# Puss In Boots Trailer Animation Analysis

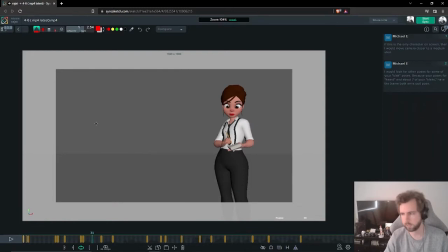8:12 Yeah, so just having the two points, you know, the little book and the person, and we don't have to worry about, you know, any of these other positions so much. If you have a solid eyeline, you can always layer in some darts later to make it a bit fancier. Yeah, yeah, like there's the eyes will dart totally, yeah.
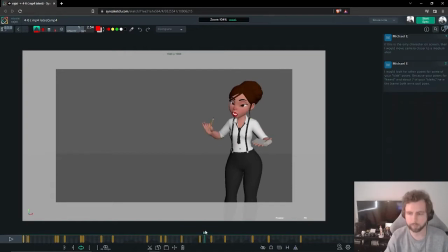8:32 But just like having like a base layer in there, totally, yeah, that's what you're saying. And then in the body, I think it feels okay here. Like you've got like this nice lean going on. You can feel like a sense of weight heading over this way a little bit. She's like leaning on her hip, which I quite like.
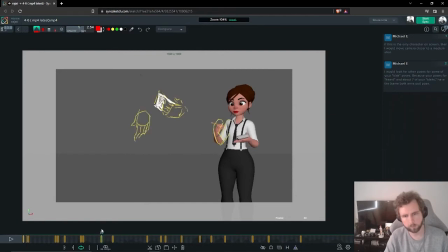8:50 This feels like a relatable kind of like waiter pose. And then we go into like this, and this feels a little bit like square to me. There's something that's like very just like front on, straight down the line.
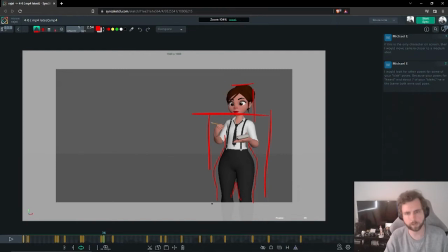9:06 You know, like even though the hands are in different positions, I feel as though the weight has like started shifting here, but it hasn't finished shifting. You know, like we're like holding here for a really long time.
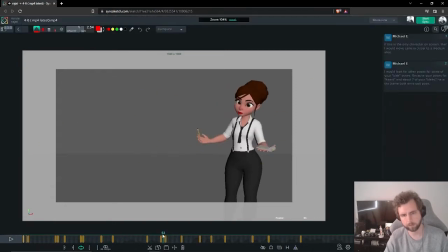9:21 Okay, so now what I just heard. And I get that she like gets there, like over here, but even here, it still feels like quite square, quite front on. When you look at this, there's this nice twist in this hip, and the chest is sort of like tilted down like this way.
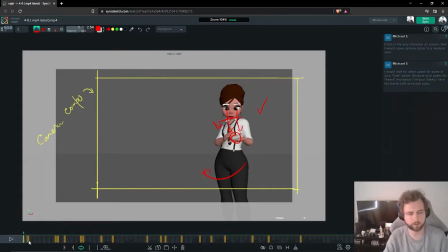9:34 So you've got like, you know, nice things twisting around, but then over here, I feel like we sort of just lose it a little bit. There's just still quite front facing. There's a little bit of torso angle here, but I feel like it would be more powerful to be like blah, blah, blah.
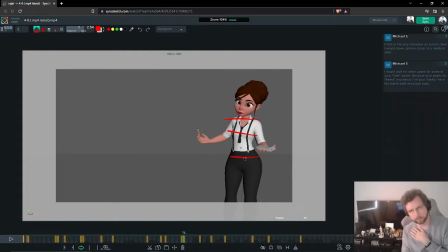9:50 And you know, she like overdoes it and like hits that angle quite hard. Oh, thank you for the posture check. Yeah. we're deep in shrimp mode today.
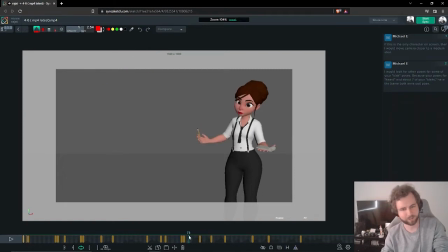10:09 Low-key for yourself? Yeah, I get you. And then she sort of just stays here, you know, like... The hip feels like translationally, it's just like totally still at from here, kind of all the way through until the last few frames when she shifts forward again.
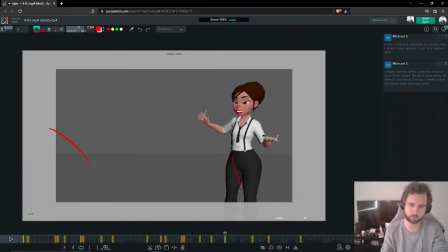10:28 So it's like, it's nice that we're like getting back here, even though like I feel like we want to close some of the silhouette up and like have like a less square posture, you know, like dip the shoulder down. Have this shoulder up a little bit higher, have this hip come out, close out this little gap a little bit, potentially.
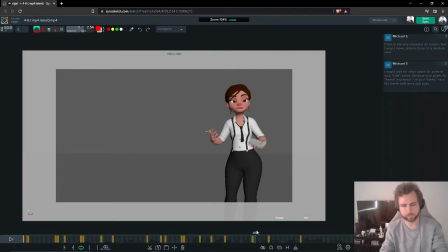10:48 But yeah, once we hit this point, there's only rotations. It's sort of like the equivalent of like standing up. Hang on, I need to see myself for this. Standing up, and then you just like act within just this realm. It feels like you're like an animatronic, you know? There's no like...
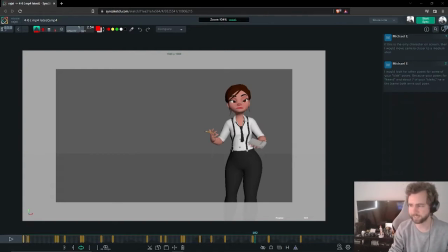11:06 We've established that she can translate and that she can move, but we're just like now stuck.
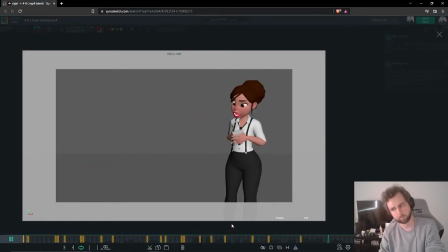I think some of these poses through here need some defining. Like as you go to spline this, you'll feel like things just kind of like move through the space.
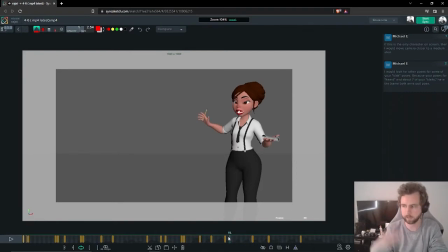11:32 Like I get that sense already that there's not enough like definition in especially this moment right here. Blah blah blah. This feels just like just so open. You know?
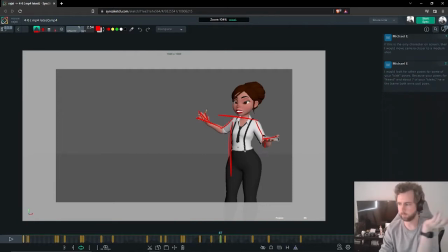11:50 Like we need like something happening in the wrist, blah blah blah. And then like, you know, she's like holding a pose and maybe there's like some, you know, small emotion that's happening in the hand and maybe in the head as it like tilts down, blah blah blah.
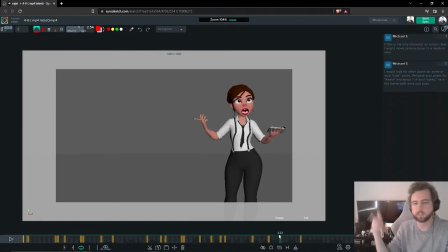12:02 And then you can like get into the next pose. Blah blah blah, but there needs to be something more here as well, you know, this I mean these fingers obviously aren't polished yet, but the head feels a little bit detached from the body here and we're just so front on, and even the spine feels just a little bit broken the way we're twisting this hip.
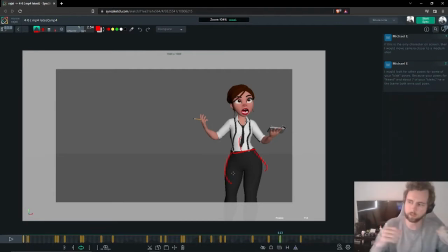12:19 This feels like an unnatural kind of twist.